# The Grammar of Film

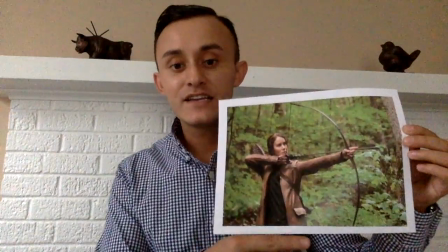Another important element of a median shot is that it usually covers from the waist up. Let's look at another example of a median shot.
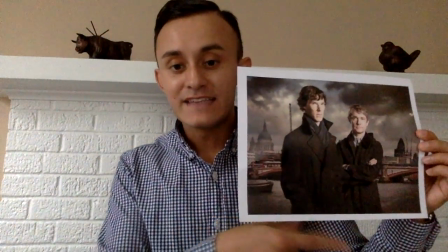As we can see here, the median shot is all the way down to the waist, up to the top of the head.
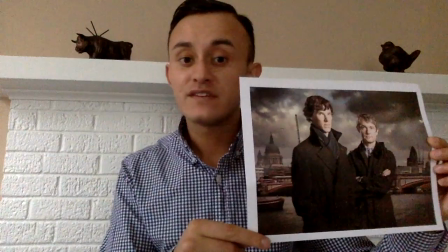This is a perfect example of a median shot.
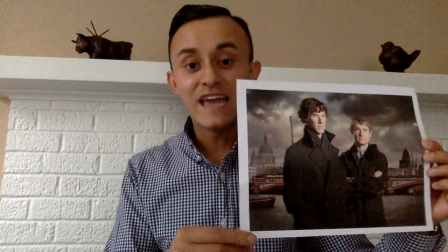Remember, we use median shots when we want to show the actions that the characters are performing in the film or movie. Let's look at another type of shot that we can integrate when we're creating our movies. This one is called a long shot. Long shots are meant to create an idea of a space, and it will show us more details. Usually the characters in a long shot are very small in relation to the space they're in. Let's look at an example.
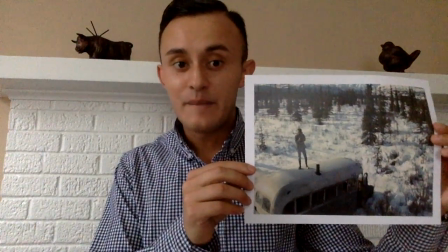This is an example of a long shot.
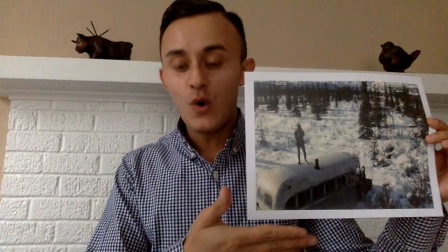As we can see all the elements in this frame,
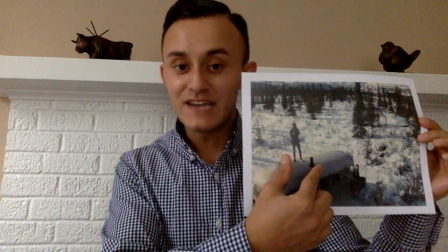but our character is very small in relation to all the aspects of the shot. Let's look at another example of a long shot.
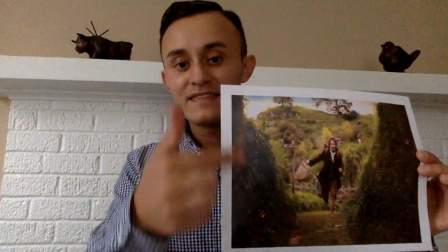In this long shot, we see all the elements that the filmmaking is trying to show,
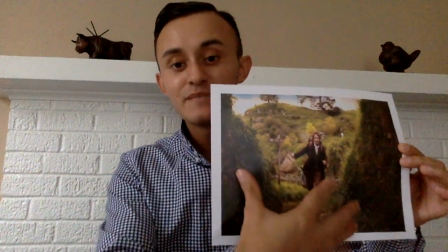but our character is very small in relation to the shot.
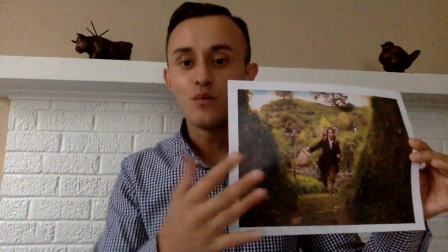It gives us a sense of space and where our character is performing the action. Just like close-ups, there are also extreme long shots. Extreme long shots are used to convey a sense of time in relation to the action that our character in the film is performing. Let's take a look at a couple examples.
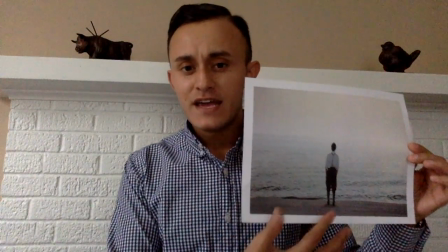As we can see here, our character is very small in relation to the vast
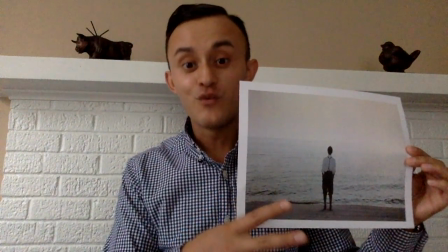body of water.
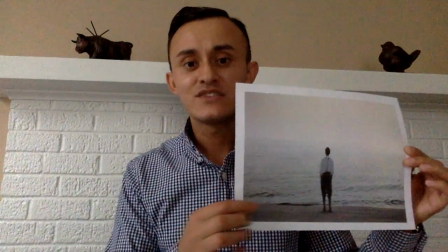Again, extreme long shots give us a sense of space, where the character is located, and how long certain or how spacious certain scenarios are.
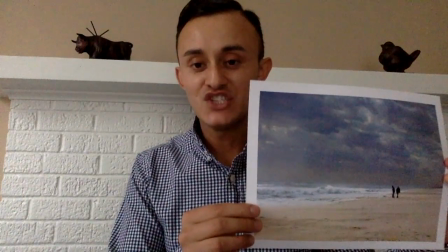Another very cool example of a extreme long shot is the scene where we can see
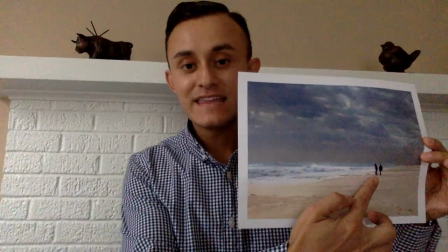our characters all the way back there in the background of the extreme long shot.
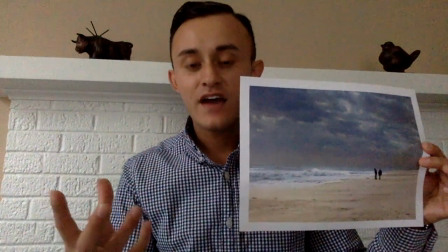Again, it gives the audience the sense of space,
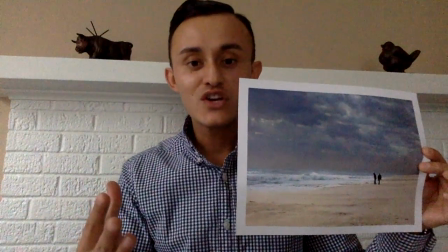and sometimes it's a very good shot to create a sense of a
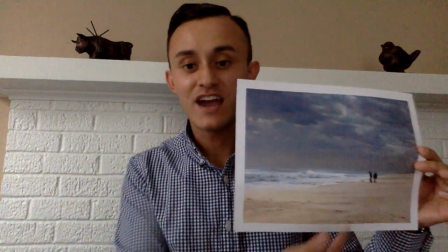spatial relation in terms of the character and the scenography. So far, we have talked about close-ups, extreme close-ups, medium shots, long shots, and extreme long shots. But in film, there are certain shots that are more specific and convey a different type of message. These type of shots are called specialty shots.